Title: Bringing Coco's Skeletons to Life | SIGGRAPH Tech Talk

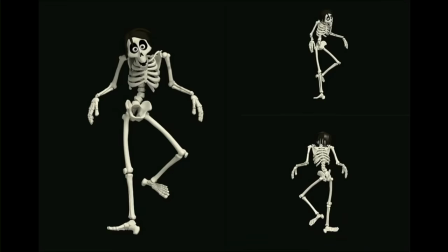253s
At the beginning stages of explorations, we watched some videos of puppets, and we played around with the idea of incorporating this kind of puppety look to them, by really separating the chest from the hips.
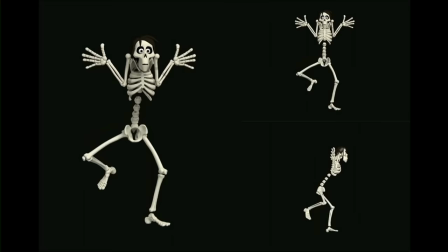265s
And we were really playing with how far we can go until it's just not believable anymore. We did a few tests exploring how Hector might move. And to really find Hector's walk, we were inspired by Ratso, who's played by Dustin Hoffman in Midnight Cowboy. He had a limp that really symbolized his brokenness as a character. And the animators really liked that as a detail for Hector.
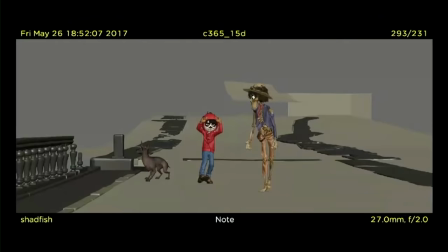289s
You know, some of these tests went too far where it looked like he had a disease. But Lee really helped guide us to a walk that we were all really happy with.
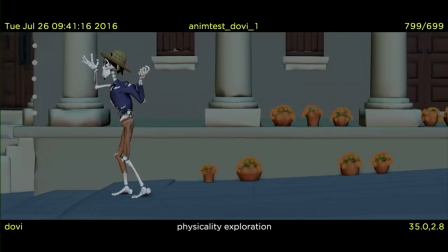298s
When it comes to style, animation tests like this helped find the right physicality for our skeletons.
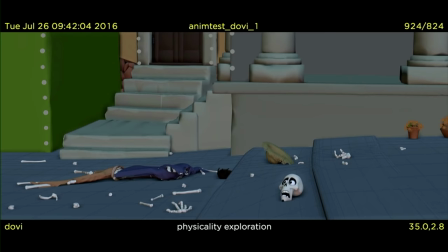305s
You know, how stylized do we want to go? These really helped define the rules of our animation.
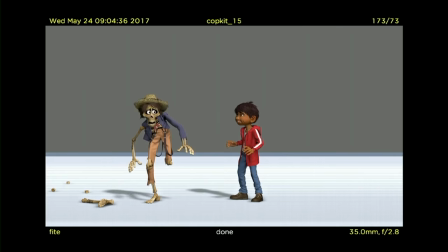311s
These animators were pushing the rig so much that we found that we were constantly needing new controls to achieve the performance that we were after. Lee really enjoyed seeing these tests early on, and they really helped define the tone of the dead world and increase the physical comedy of the movie. The face is a big part of our acting performance in any of our movies,
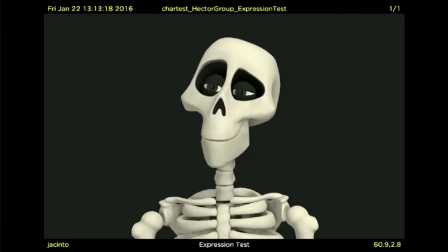332s
and being able to show a wide range of emotions in the skeleton faces was one of our biggest challenges.
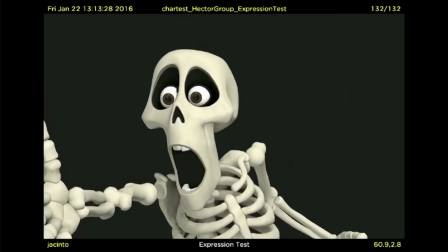339s
We wanted to bring out the appeal for the skull, but still embrace the skull for what it is.
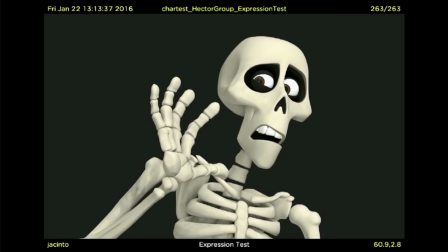347s
We normally stay really true to the materials for our characters,
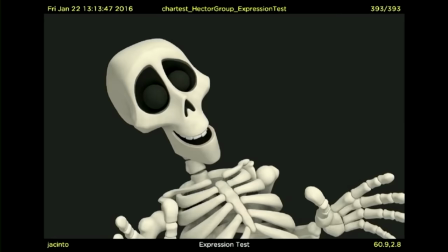351s
but we chose to break that rule in a couple of the places of the face to make sure that the audience could really connect with the emotions.
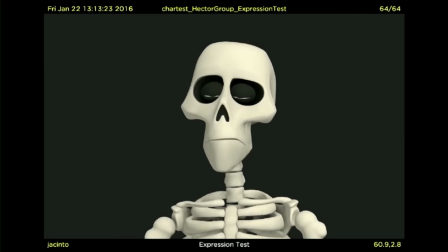359s
The thought process of our character really tends to happen in the eyes, so we decided to have eyeballs with eyelids,
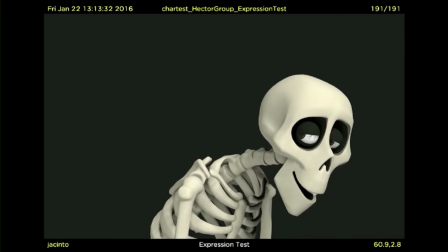367s
and we shaped the eye sockets, posing them like eyebrows.
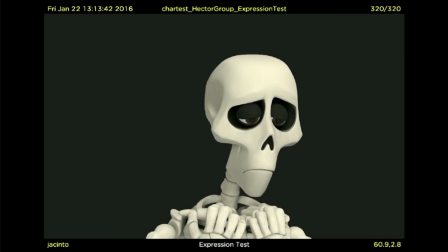372s
Skeletons obviously don't have tongues, and we stayed true to that. we found that we were able to articulate dialogue without needing a tongue.
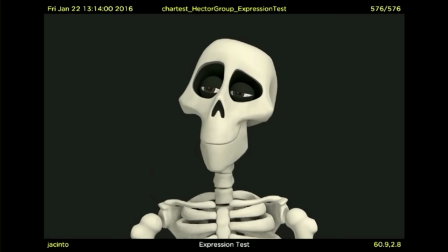380s
And we decided to move away from keeping a separate jawbone structure
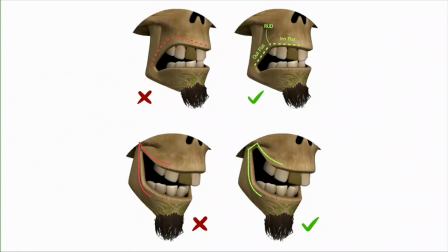385s
and chose to give them skeleton lips to have that full range of expressions available to us. We came up with a design language for the shapes,
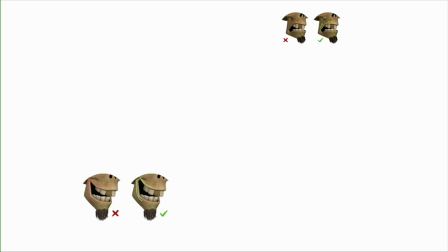394s
and we added these angles and edges to the lips and the corners of the mouth to really suggest rigid bones.
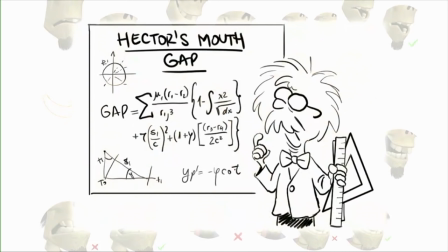402s
There were so many different rules to pose the mouth angles. I think a lot of animators really regretted not paying attention to geometry class in high school.
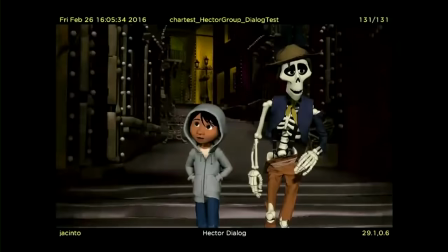411s
So Lee and Adrian's original pitch for these characters included having a really wide emotional range of expressions, having fun, unique personalities,
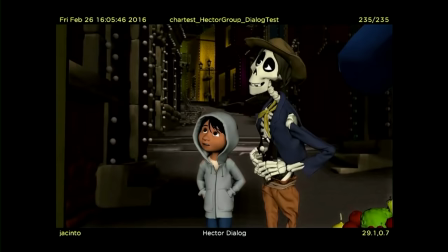419s
pushing the style of animation to be really stylized,
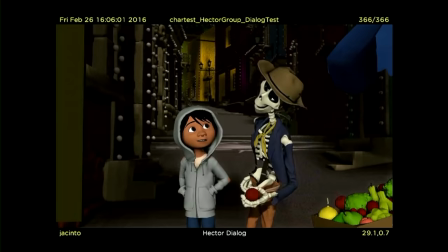423s
and show a range of looseness in the bones to represent how well they're remembered in the living world.
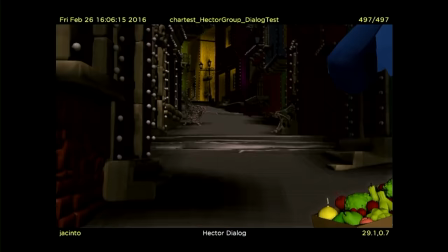429s
And we're really happy with how we're able to bring it all together in the animation. Another aspect of the skeletons that we really wanted to highlight was the looseness of their bones. So that meant that we had to find a way to animate all these individual bones for hundreds of characters. And since we had so many skeletons in this movie, we wanted to find a way to automate this process.
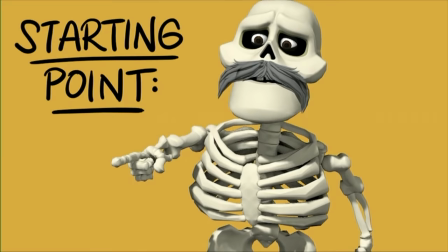450s
So as a starting point, you can see how stiff the ribcage looks. So we asked our friends in Global Tech, Don Schmidt and J.D. Northrup, to help us. They developed a system that could simulate loose bones reacting to the character's movements.
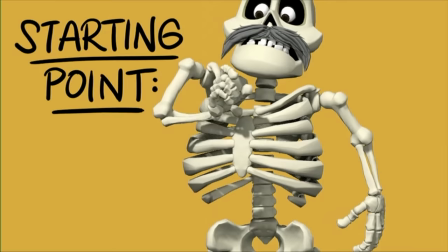466s
And the work that they did saved animators countless hours animating all this stuff by hand. So in the world of Coco, we have this idea that there is this invisible force that holds the bones together. And the strength of that force is determined by how well-remembered these characters are in the living world.
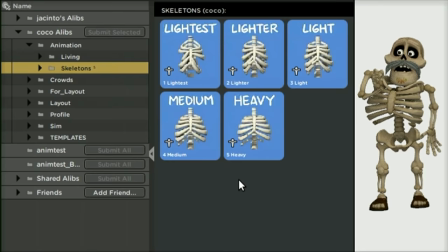483s
So we had a huge group of characters ranging from very loose type of motion to very rigid. And we had to set up these five preset configurations that animators could just apply to their characters before running the simulation.
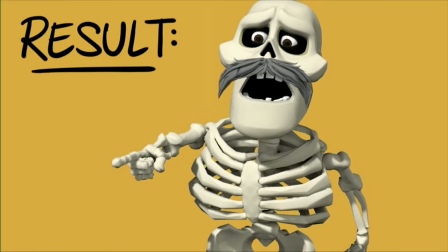498s
And after running the sim, you get something that looked like this.